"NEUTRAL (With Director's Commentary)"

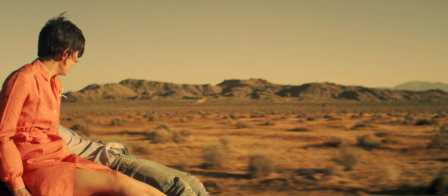to do like is he gonna handcuff her nope it's up to the car now because the car is the one
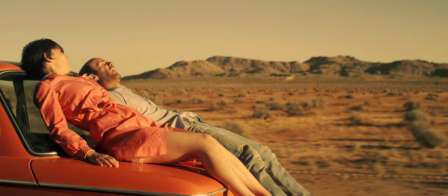in control and it's taking them but i don't even know where they're going they're just gonna like wait it out but i like to think he's quit his job by throwing the handcuffs
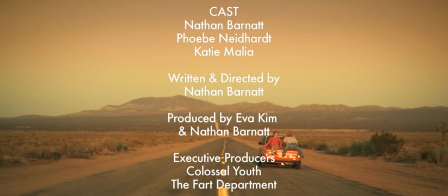away she's not going to jail everything happened the way the car wanted it to um the car is taking them where they should be going
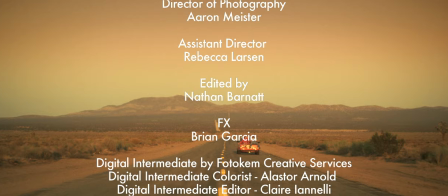so who knows what's gonna happen next i know what's gonna happen next because i already wrote the second chapter there's two three more chapters i mean there's three
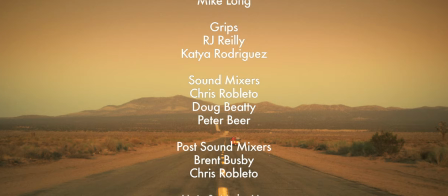chapters total chapter two and chapter three i already wrote them so i know what's gonna happen but uh you don't me in the car know you see that dirt road out there that's not los angeles county the paved road is la county and it's a lot more expensive to film in la county for the film permits and the police officers to like lock the road down so it would have been about half the price for
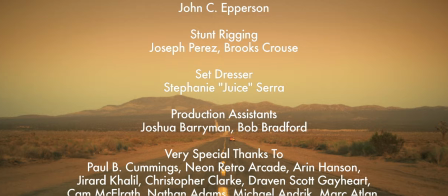me to film out here if i had filmed on that dirt road but it would have looked horrible and been dusty and just wouldn't have right i needed a paved
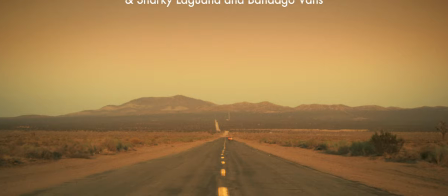road um so i don't even like thinking about it i don't like knowing that information i'd like to thank these guys right here neon retro arcade aaron hansen gerard
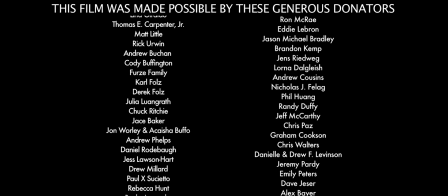completionist they bought like all my arcade games so i could finish up this movie
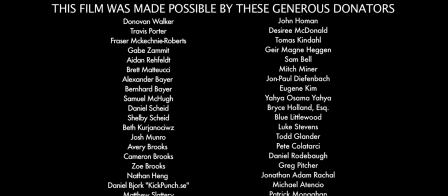i needed like 20 000 extra dollars so i sold every video game and every wrestling toy and everything i've ever owned and thanks to those guys they bought all the
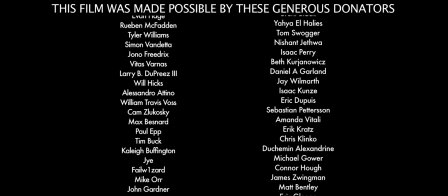big stuff and i was able to complete the movie these credits when this would play at film festivals it go on for so
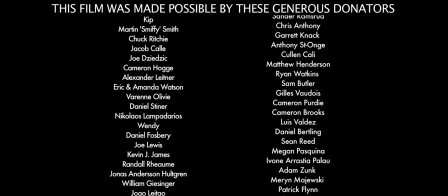long people that start thinking i swear people thought it was a joke because you'd hear like clapping and the clapping would fade away
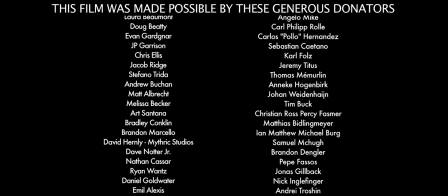and then they'd be like more clapping for the fact that holy crap so many people donated to this thing and then there'd be another lull of like oh my god
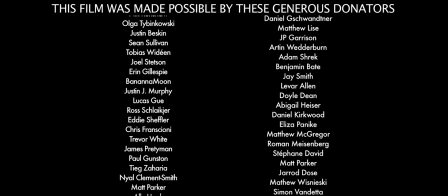hurry it up and it would become comedic and i think people might think it's a joke and i did two rows It was so I could get it done half the time.
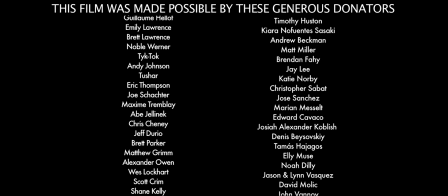I didn't want to do four rows because you wouldn't really be able to read everyone's names. I had to do it at a speed that was not super fast.
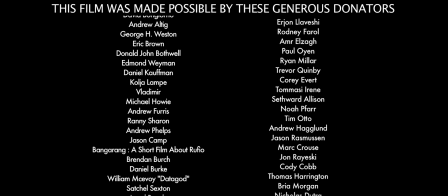So yeah, it was always funny in theaters when this would go on for so long.
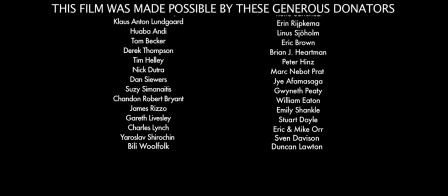And then it would finally end. It would be a big applause. So thank you to everyone who donated.
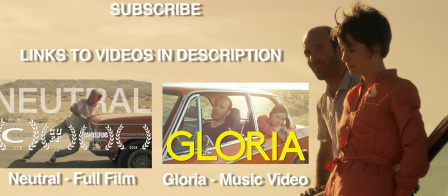I love you all. You're my best friends. Bye.